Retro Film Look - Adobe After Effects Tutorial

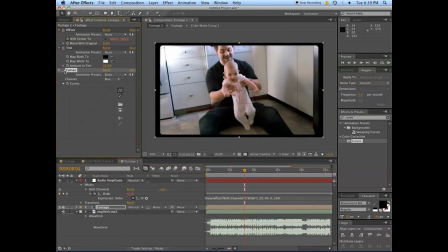So, just as an idea, before, after.
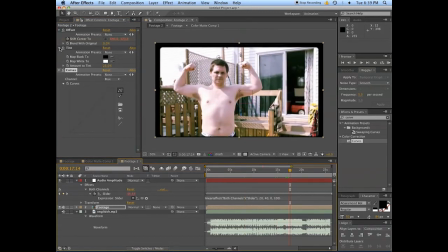You can play around and find the look that works best for you, but for me, I tend to, like those green ones, yeah. I tend to mix it up where I push up, push down, just create like an S curve.
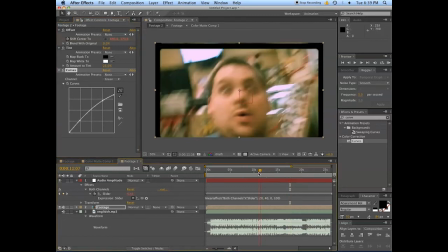You can create all kinds of looks by altering the curves around, just by harming the natural colors.
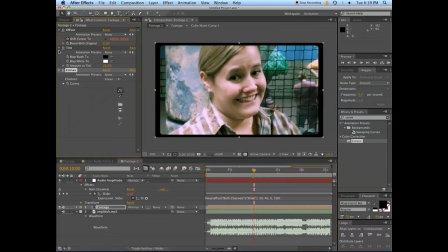And this isn't really looking for realism. It's kind of a trick. If I wanted to do this really, I would have actually researched the color range of Super 8 film and wasted a lot of your day. The other thing you want to do is change the exposure.
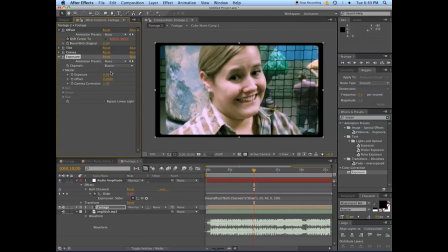Because this is going to be run through a projector, we would want to expose it differently.
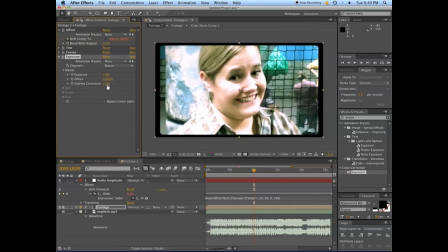So punch this up to 1, bam! Punch this up to 2, boom!
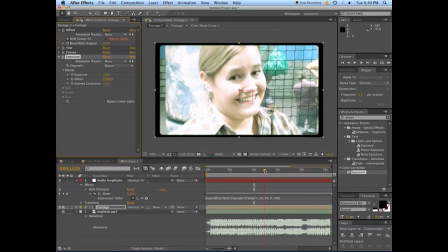Maybe not that much. Anyway, so you can see the difference that exposure makes.
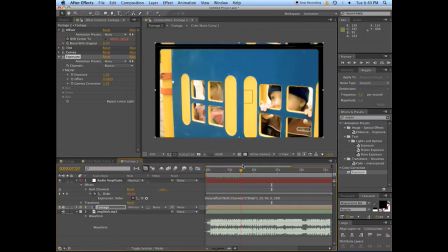It's like we're blasting this through like a projector, or someone is really screwed up filming it,
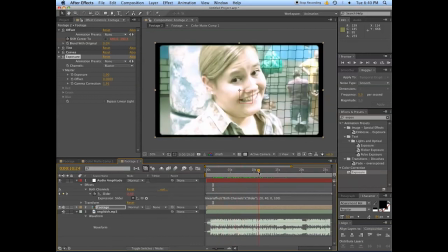and that is really what defines that home movie look,
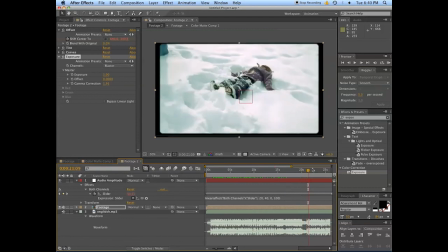is that it's washed out, it's incorrect, it's
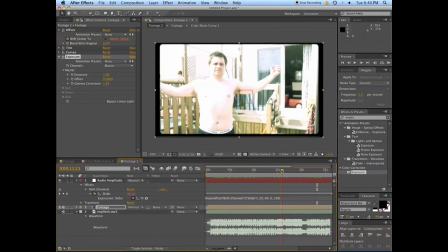got that nostalgic homey quality to it, and you get some more shake in there,
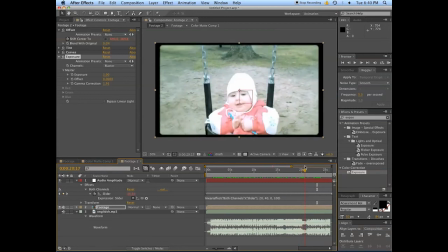and really you just want to sell that this is terrible footage.
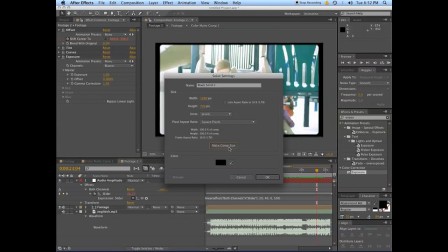So the last thing to do is to put in a vignette.
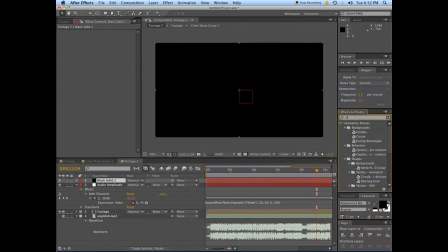So we go new, solid, make the comp size okay.
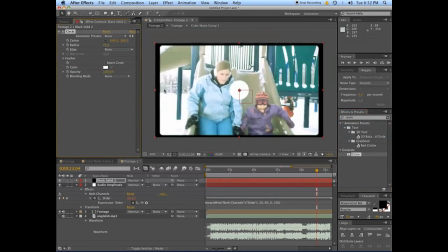Usually I use a mask for this, but I'm actually going to use something called the circle generator,
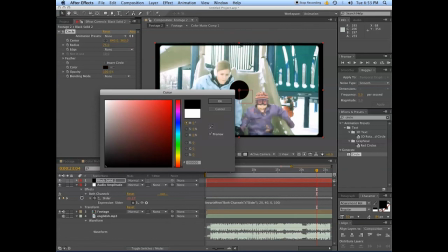which generates a circle of whatever color you should choose. You should choose black.
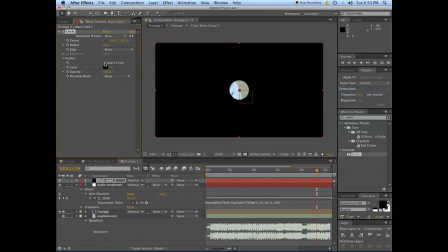Okay. The next thing you want to do is invert that circle. So you got this going on.
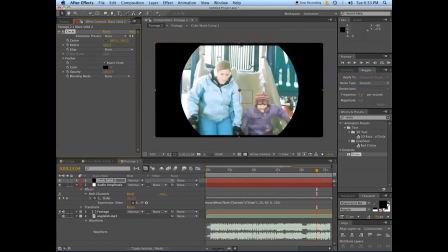And I used the circle plugin because I read this in someone's blog post before and thought that is pretty cool.
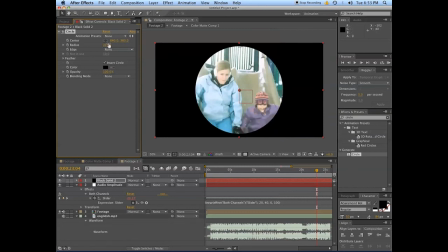So let's set that to 600.
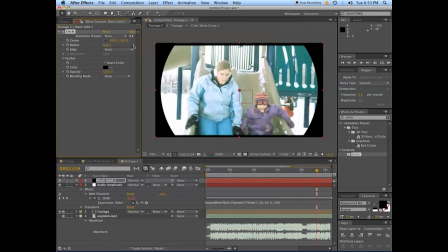Let's set the feather to like 300. That ought to do it. And we'll consider this to be like a baseline for stuff. Let's go to the radius here and put in a wiggle
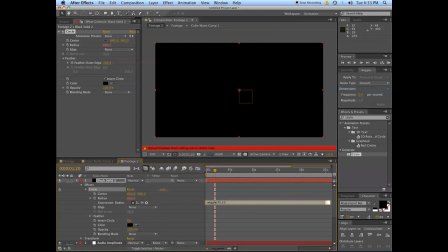25 times, so basically once per frame, and wiggle 10. That should be enough.
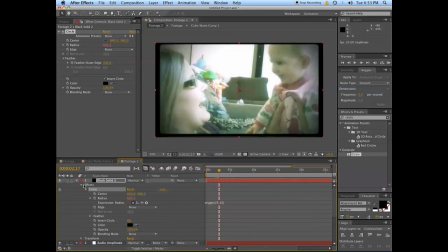And really the idea there is just to cause some subtle
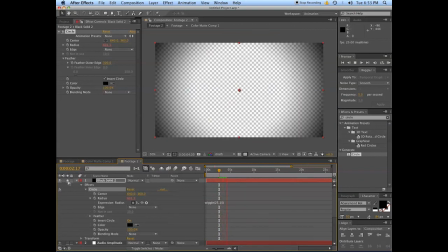like it is being projected through a lamp of some form.
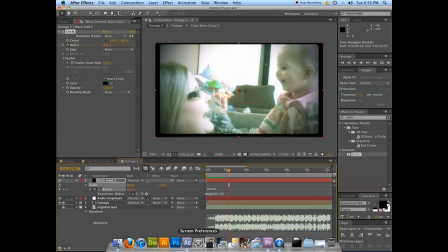So this is basically like using the Hipstermatic, but on video. I'm sure someone will develop an app that does this. I wish I were developing an app that does this right now. Patent pending on that app.
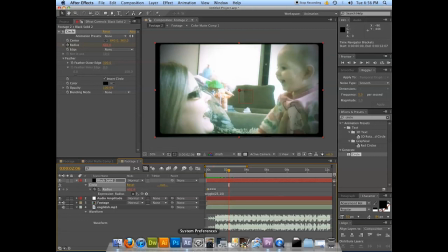That's about it for this tutorial. If you have any questions or comments or have a piece of your own that you've done, please share it with me. Ask your questions. I'm here to answer them and all that good stuff. And yeah, hopefully you had fun.
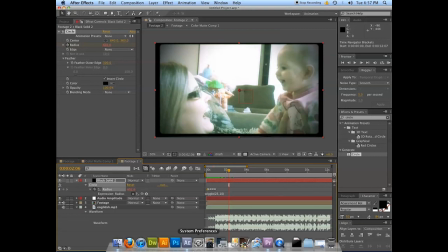My name's Evan Abrams, and stay tuned. I'll be doing some more of these, and hopefully you have fun.
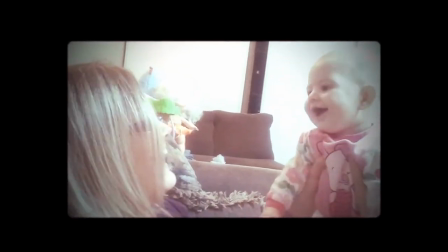Oh mon Dieu, pardon, vlog de famille. Yo, seulement 2 enfants, puis yo, même pas de chien.
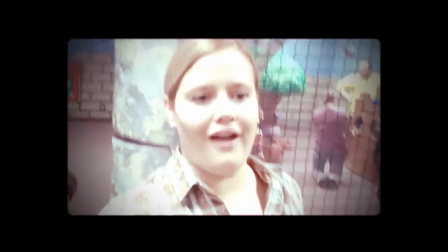Les enfants sont pas mal youpi, la famille pas mal belle, mais pour ces bars mots, pour le pot que j'utiliserais, payez pas ma
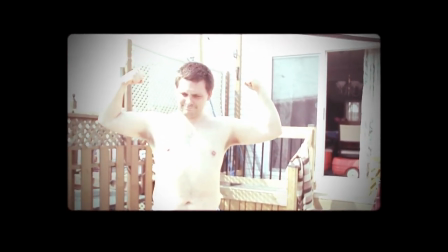dire qu'il est un petit peu gros.
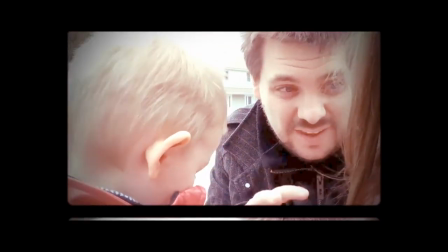Plus sont tous canadiens, entièrement bilingues et canadiens.
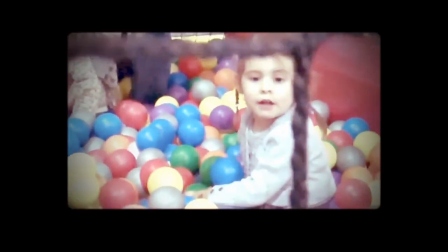C'est la famille. C'est la famille.